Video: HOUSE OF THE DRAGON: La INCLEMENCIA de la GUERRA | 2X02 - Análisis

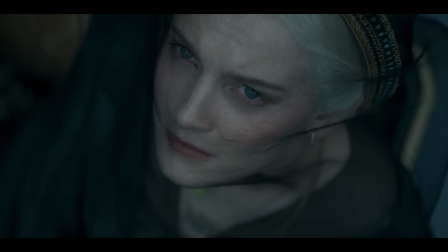755s
Esta forma de relacionar disociar con tener visiones me parece una síntesis que funciona de maravilla sobre Jeleina.
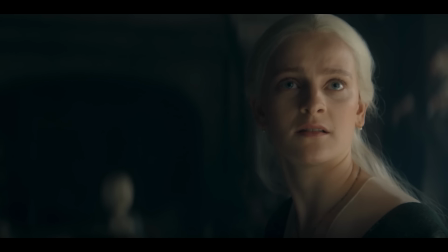761s
El estrés y la presión de una vida que no quiere tener podrían desatar las visiones, haciendo que se pierda cada vez más en el eje del tiempo.
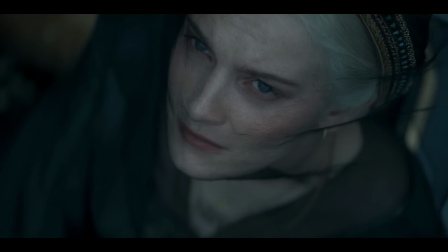769s
Podría ser eso o no, pero el hecho de que Kilner detenga la escena en una cámara lenta nos dé dos planos detalle de Jeleina claramente
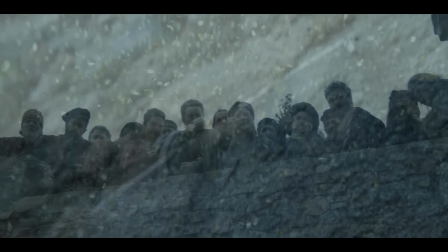777s
disociando y regalando un plano detalle que se centra en las hojas me recuerda a un plano calcado de Miguel Sapochnik en Juego de Tronos.
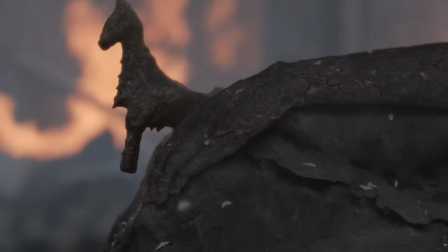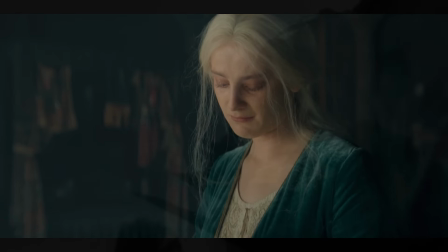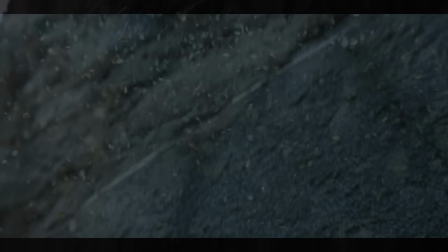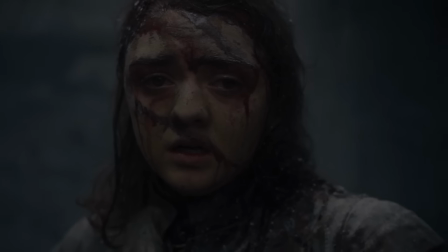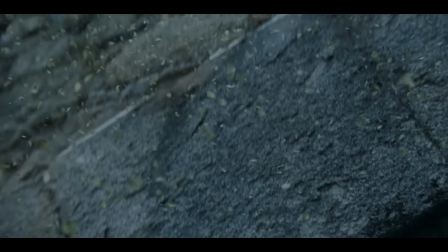808s
No estoy insinuando que Jeleina durante unos segundos observe 200 años en el futuro la destrucción de Desembarco del Rey y el genocidio de sus ciudadanos,
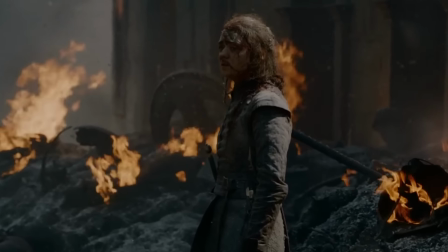817s
pero ¿a qué sería Super Metal?
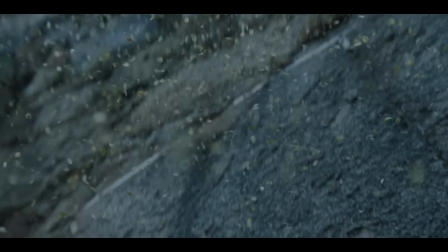819s
En realidad lo que creo que ve Jeleina aquí son hojas convertidas en cenizas, una pequeña visión que adelanta lo que traerá esta acción,
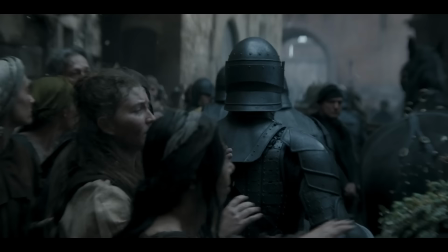826s
lo que traerá ambas muertes, tanto la de Lucerys como la de Jaehaerys.
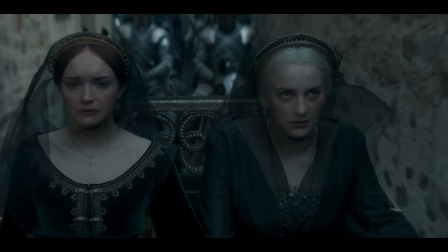831s
Me encanta esto porque Jeleina observa con amargura las consecuencias de lo ocurrido,
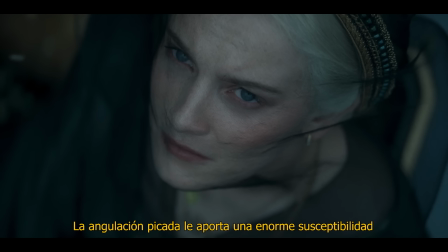837s
viéndose como una víctima más de un juego que nunca quiso jugar. Las cenizas de la inminente guerra. De la misma forma, se nos muestra después con Rhaenyra y enlaza a la perfección con el significado del montaje del funeral.
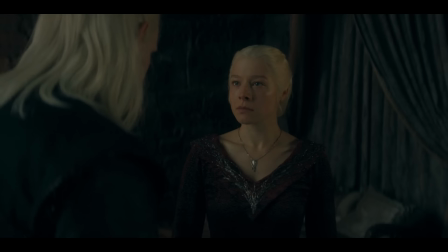849s
Aquí vemos el rol de los hombres y el de las mujeres. Sí, de igual forma que lo vemos después entre Daemon y Rhaenyra. La máquina de guerra,
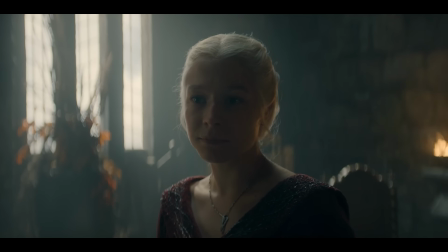857s
estrategia y violencia de Daemon choca con la misericordia y contención de Rhaenyra, lo que acaba causando la marcha del primero,
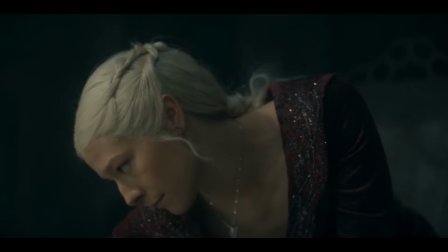864s
impulsado por la rabia de la guerra, mientras Rhaenyra se queda cuidando de los hijos de ambos,
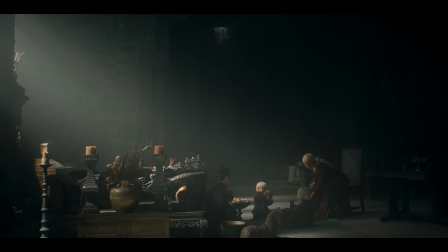869s
el inseparable rol de las mujeres que también le recordó Rhaenys en la primera temporada.
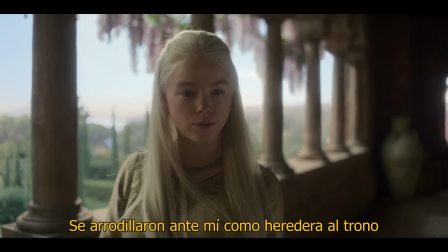873s They bent the knee to me and called me heir to the throne. Do you remind your father's men of that as you carry their cups?
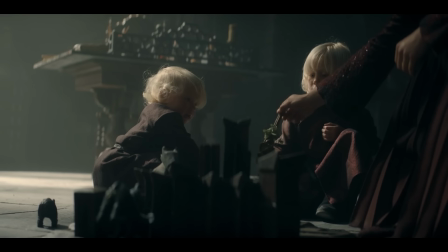879s
El severo impulso femenino por servir. Rhaenyra se ve encerrada y abocada a ese destino de la misma forma que Gileina,
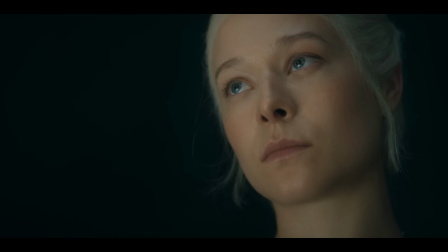886s
y en medio de esa realización se fija en el polvo contra el que choca la luz que entra por los ventanales.
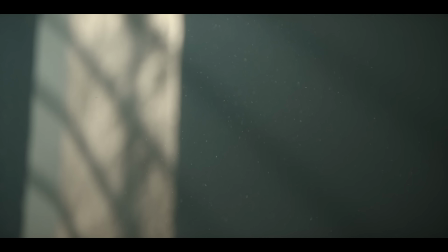891s
La mirada de Rhaenyra se fija en ello y obtenemos un plano detalle.
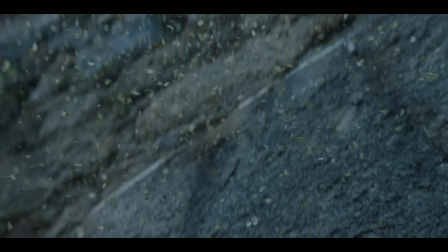895s
Ambas reinas, tanto Gileina como Rhaenyra, han sido víctimas de los actos de dos hombres imprudentes.
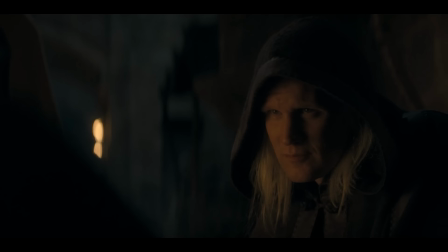902s
Tanto Aemon como Daemon, de forma más directa o indirecta, con errores de por medio,
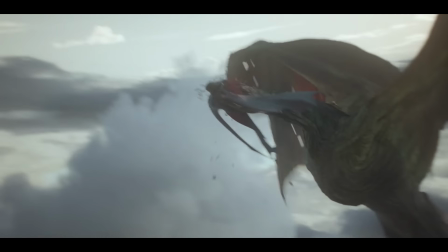906s
que acabaron con las víctimas incorrectas, han causado más dolor a Rhaenyra y Gileina por el camino.
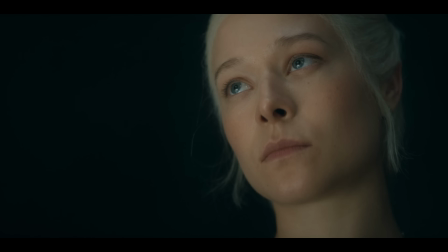911s
Es la conexión entre ambas mujeres que da significado a la sensación de cárcel que les causa su posición en este sistema.
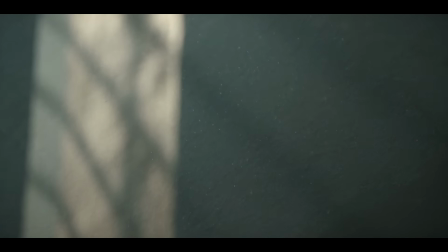918s
Ambas viendo cómo la guerra y las cenizas del fuego de los dragones son inevitables, mientras lo único que pueden hacer es observar, sin derecho a hacer nada.
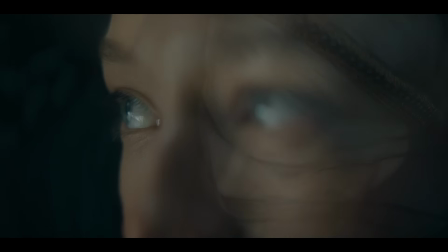926s
Hasta ese mismo plano detalle de Rhaenyra, en el que se siente abocada a una posición que le causa infelicidad,
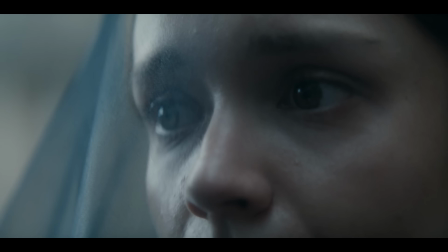931s
lo tiene Alicent, viendo a la muchedumbre montando de su dolor un espectáculo.
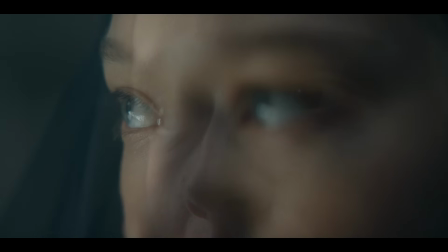935s
Las miradas de unas mujeres que se sienten irremediablemente sometidas a pesar de su posición.
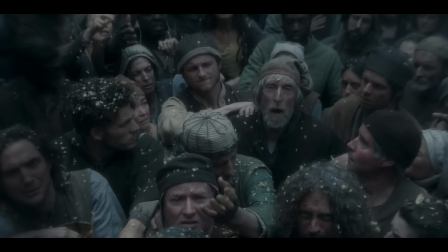941s
La sensibilidad de Kilner es sumamente superior. La escena acaba con un grito de uno de los ciudadanos que clama a Rhaenyra como un monstruo cruel.
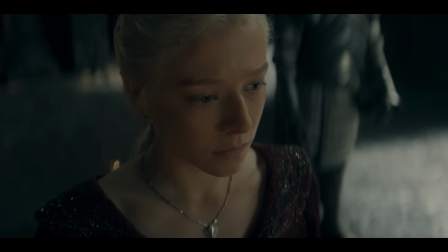949s
Lo que es realmente cruel es cómo Kilner corta el plano para mostrar a una Rhaenyra horrorizada por lo ocurrido y genuinamente dolida por Gileina,
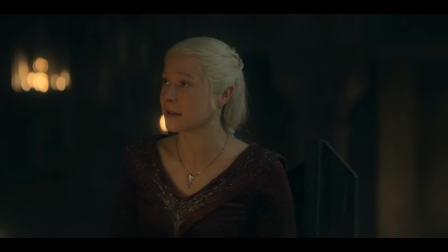957s
a la que señala como máxima víctima, empatizando con ella después de lo pasado con Lucerys.
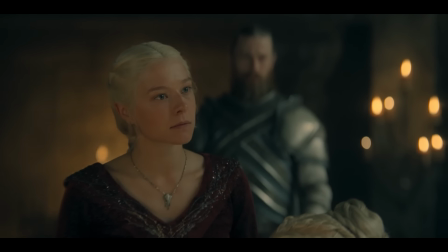962s
Es irónico cómo incluso a pesar de ser la menor responsable de este vil acto, acaba siendo demonizada como la despreciable artífice del mismo.
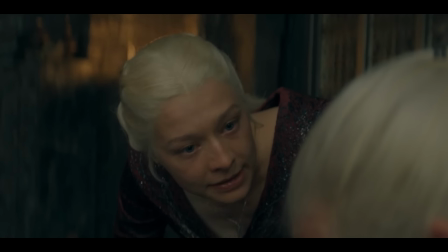969s
Es por esa razón que su actitud posteriormente con Daemon es tan beligerante, porque él hace lo que quiere y quienes acaban pagándolo son los demás. Ella, Viserys, Gileina. Es el momento en el que Daemon le ha hecho daño y traicionado sus valores cuando se da cuenta de que tenerle al lado es un problema.
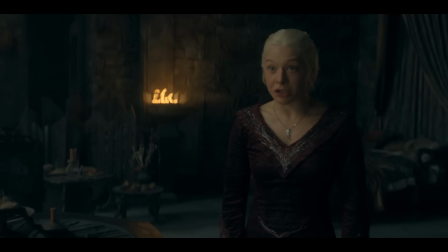986s
Es una conversación orgánica, real y muy consecuente.
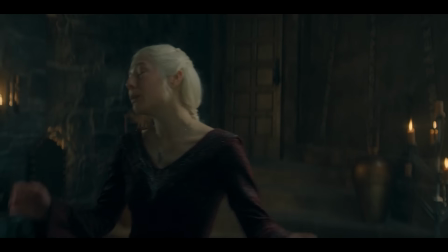990s
Cuando obtenemos los favores de una persona así, con lealtad ciega, es cuando no vemos sus defectos, sus peligros y, más importante, su maldad.
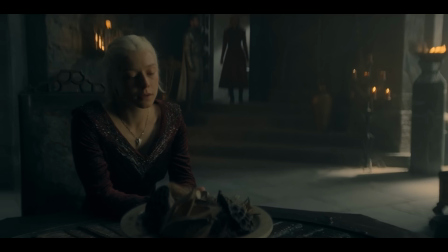998s
Rhaenyra se quita la máscara y puede ver por primera vez que Daemon es un monstruo.
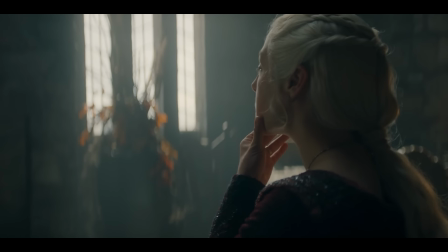1003s
Esa discusión quita el velo de ambos personajes y escala hasta un punto en el que ambos, llevados por la frustración, por fin dicen lo que sienten sin tapujos.
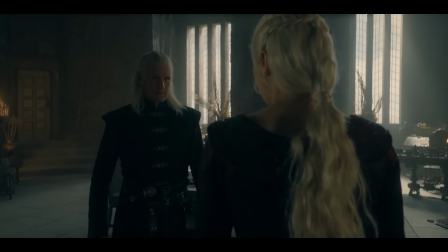1011s
Está magníficamente escrita por Sarah Hess y muy bien llevada por Kilner.
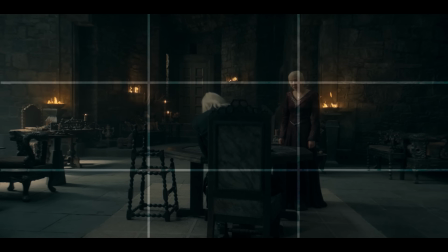1015s
Mantiene a Daemon primero sentado, con Rhaenyra de pie, para rematar la escena con ambos personajes en ejes intercambiados.
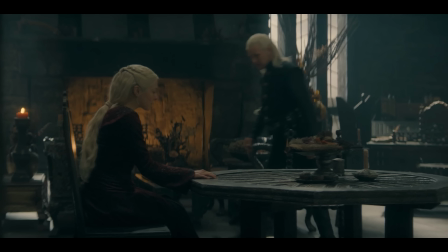1022s
Esto simplemente representa que la discusión ha sido un proceso circular, en el que ambos no se han ayudado y simplemente se han hecho daño.
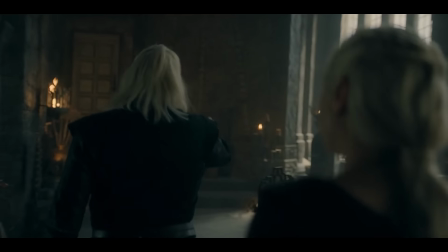1029s
No ha habido una comunicación directa, sino movimientos impulsivos, de un lado a otro, acercamientos viscerales que han rematado con los personajes en papeles opuestos a los iniciales.
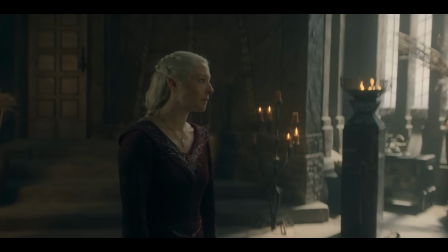1038s
Un manejo del eje de acción estupendo. Este uso también ocurre más adelante cuando Rhaenyra está interrogando a Missaria,
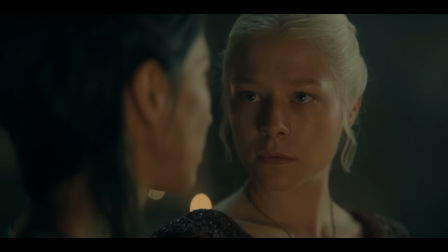1045s
revoloteando alrededor de su eje y conectando con ella cuando descubre que era el antiguo amante de Daemon, atravesando toda su figura y simbolizando esa empatía y conexión con una mirada directa.
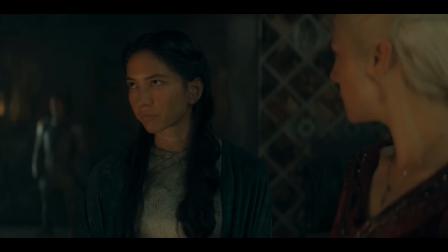1055s
Es que no puede parar de hacer magia Kilner con el blocking.
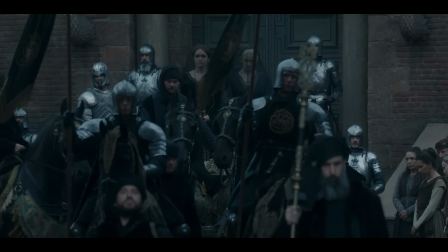1058s
Por cierto, antes dije que la escena del funeral tenía una culminación soberbia, y es que no he hablado de la escena de Aegon.
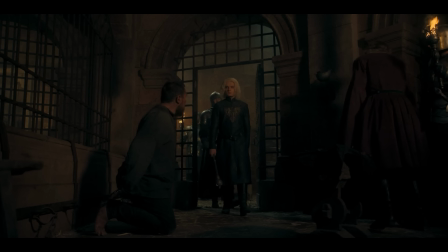1065s
El joven rey baja a la prisión para hacerse un favor a sí mismo, llevado por la ira y la impulsividad de la violencia, el ansia de revanchismo.
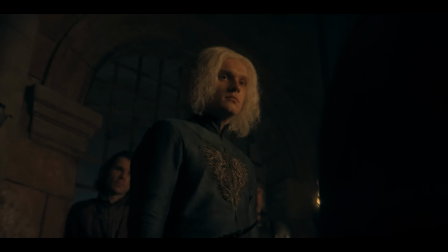1072s
Pero una vez se encuentra con el responsable, no encuentra palabras ni tampoco la suficiente creatividad para torturarlo. Toda la valentía que tenía encima se esfuma y no puede interpretar el papel de villano cruel porque simplemente no encuentra las fuerzas para ello. Siente que se tiene que demostrar a sí mismo fortaleza y, como si fuera un niño en un arranque agresivo e impulsivo,
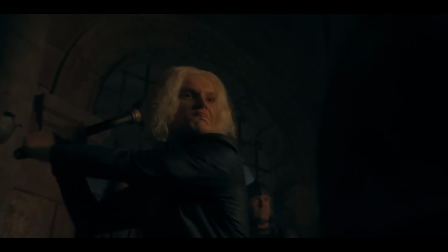1092s
ataca con todas sus fuerzas, arrancándole la vida de sus manos a sangre. Un solo golpe, seco y duro a la cabeza.
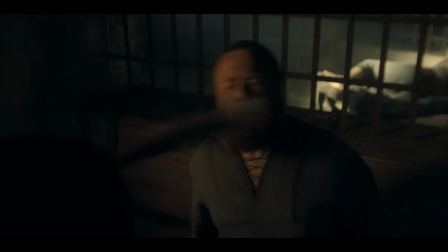1099s
Una ejecución que huele incluso a clemencia. Pero no hay misericordia en Aegon.
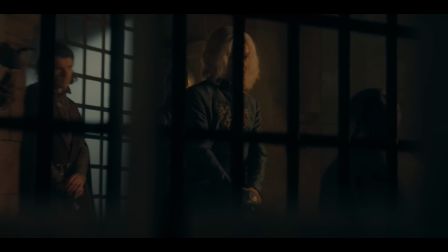1104s
Simplemente falta de autoestima. Lo mata de esta forma tan cruda porque no se siente seguro de sí mismo, porque no quiere verse como alguien débil.
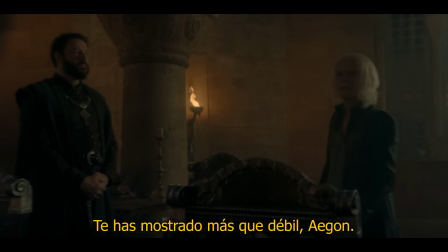1112s I will not be seen as weak. You're already seen as weak, Aegon.
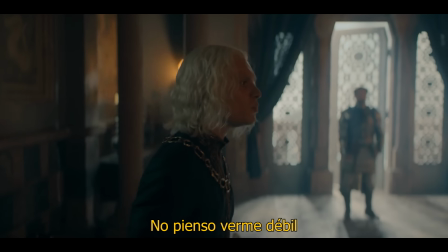1117s I will not be thought weak.
Es terrible.
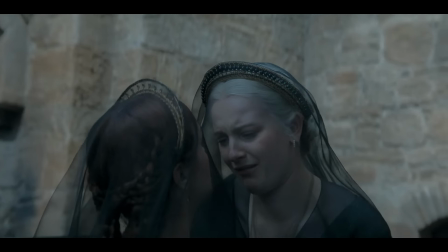1120s
Esta soledad e inseguridad conecta con la de Gileina y culmina en el momento en el que se cruzan en la Fortaleza Roja.
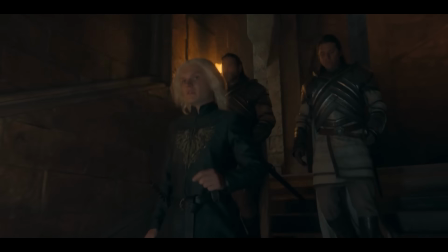1127s
Ella, recién llegada del funeral, él de los calabozos. Aegon con dos guardias reales a su espalda y Gileina con dos sirvientas.
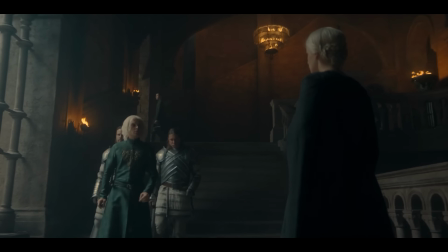1135s
Aegon, en su afán de validación y proyección, queriendo demostrar fuerza y compostura. Por esa misma ansia de proyectar hombría, ni siquiera hace un amago de romperse a llorar o conectar con Gileina. Mientras ella sí ha podido leer su dolor, sí ha podido notarlo en su forma de andar y en su mirada.
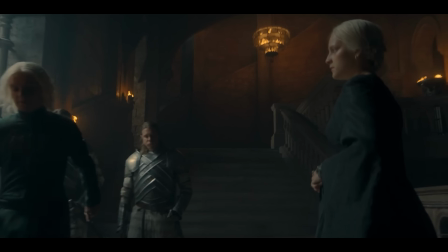1151s
Tom Glynn y Fia Seyvan en este segmento hacen una interpretación fenomenal. La mirada de Aegon se clava en Helaena, una lástima enorme por su hermana.
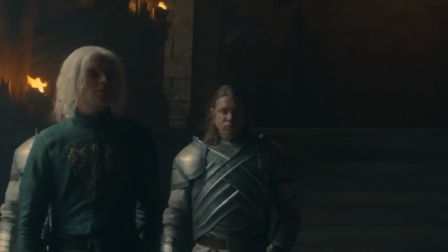1160s
Pero tras unos segundos de pensamiento, su mirada se desvía hacia el horizonte y reanuda su marcha.
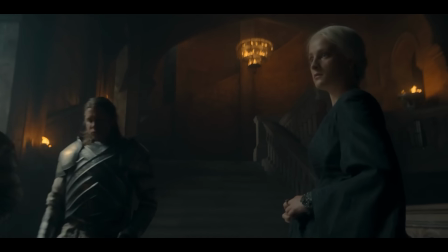1165s
El lenguaje corporal de Helaena es completamente reactivo hacia Aegon. Se mueve hacia él, con ganas de dar o recibir cariño.
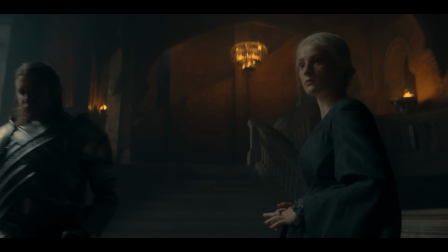1172s
Pero el joven rey es incapaz de darlo o recibirlo.
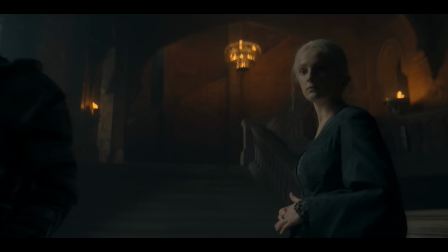1176s
La mirada de Helaena es deprimente, pues ella tampoco sabe cómo darlo o recibirlo.
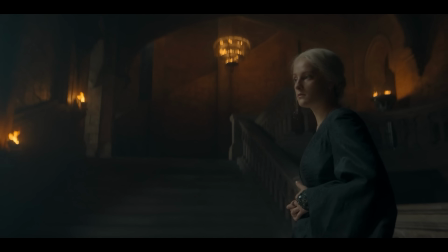1182s
Dos niños criados sin amor, por la presión de su madre y la ausencia de su padre, forzados a casarse, frustrados sexual y psicológicamente,
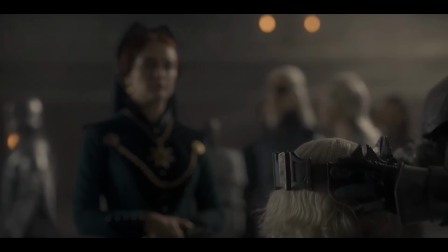1190s
encerrados en una responsabilidad que ninguno quería, todo encapsulado en un cruce de miradas de 10
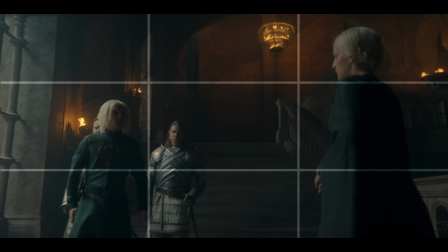1197s
segundos, conseguido por la mejor directora de actores que hay en la serie de largo.
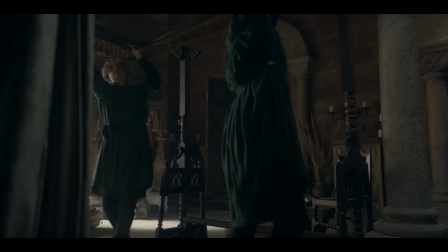1202s
Pero sigamos, porque en este episodio, si seguimos escarbando, sacamos joyita tras joyita.
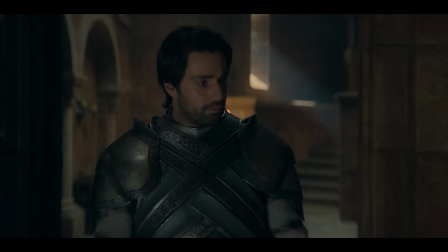1207s
La escena de Criston Cole sintiendo culpabilidad, por favor. Es probablemente el personaje más odiado, pero en este episodio podemos experimentar hacia dónde va y de dónde viene su degeneración.
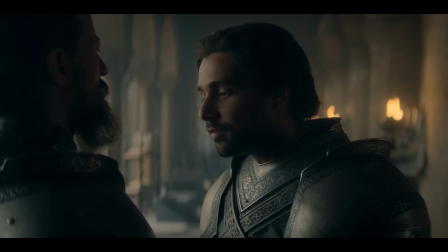1218s
La trama de Cole gira alrededor de la de los hermanos Cargyle, y lo que no me enamora es precisamente la trama.
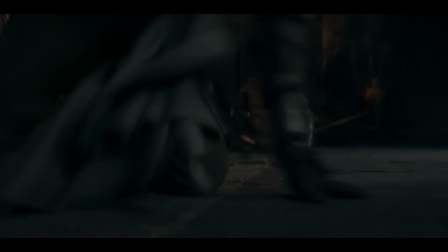1224s
Está claro que querían librarse de estos dos personajes lo antes posible, y aunque me encantan los significados que le ha dado Kilner a toda esta parte, no acaba de enamorarme la ejecución.
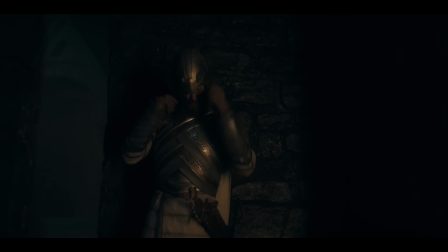1233s
Me parece muy apurado y un plan un poco arenoso, y no es que vaya en contra de la voluntad de los personajes, pero no por ello deja de parecer apresurado y extraño.
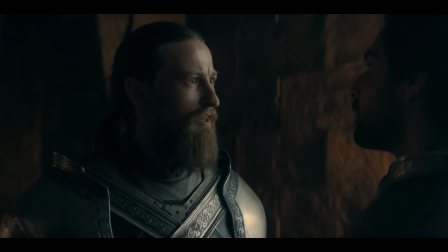1240s
La idea, aún así, funciona, y se cuece desde que Alicent confronta a Cole.
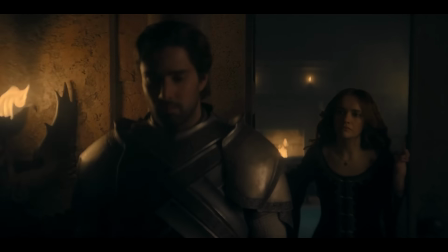1245s
La reina le recuerda a Cole su extremismo religioso y su búsqueda incesante del honor de la caballería.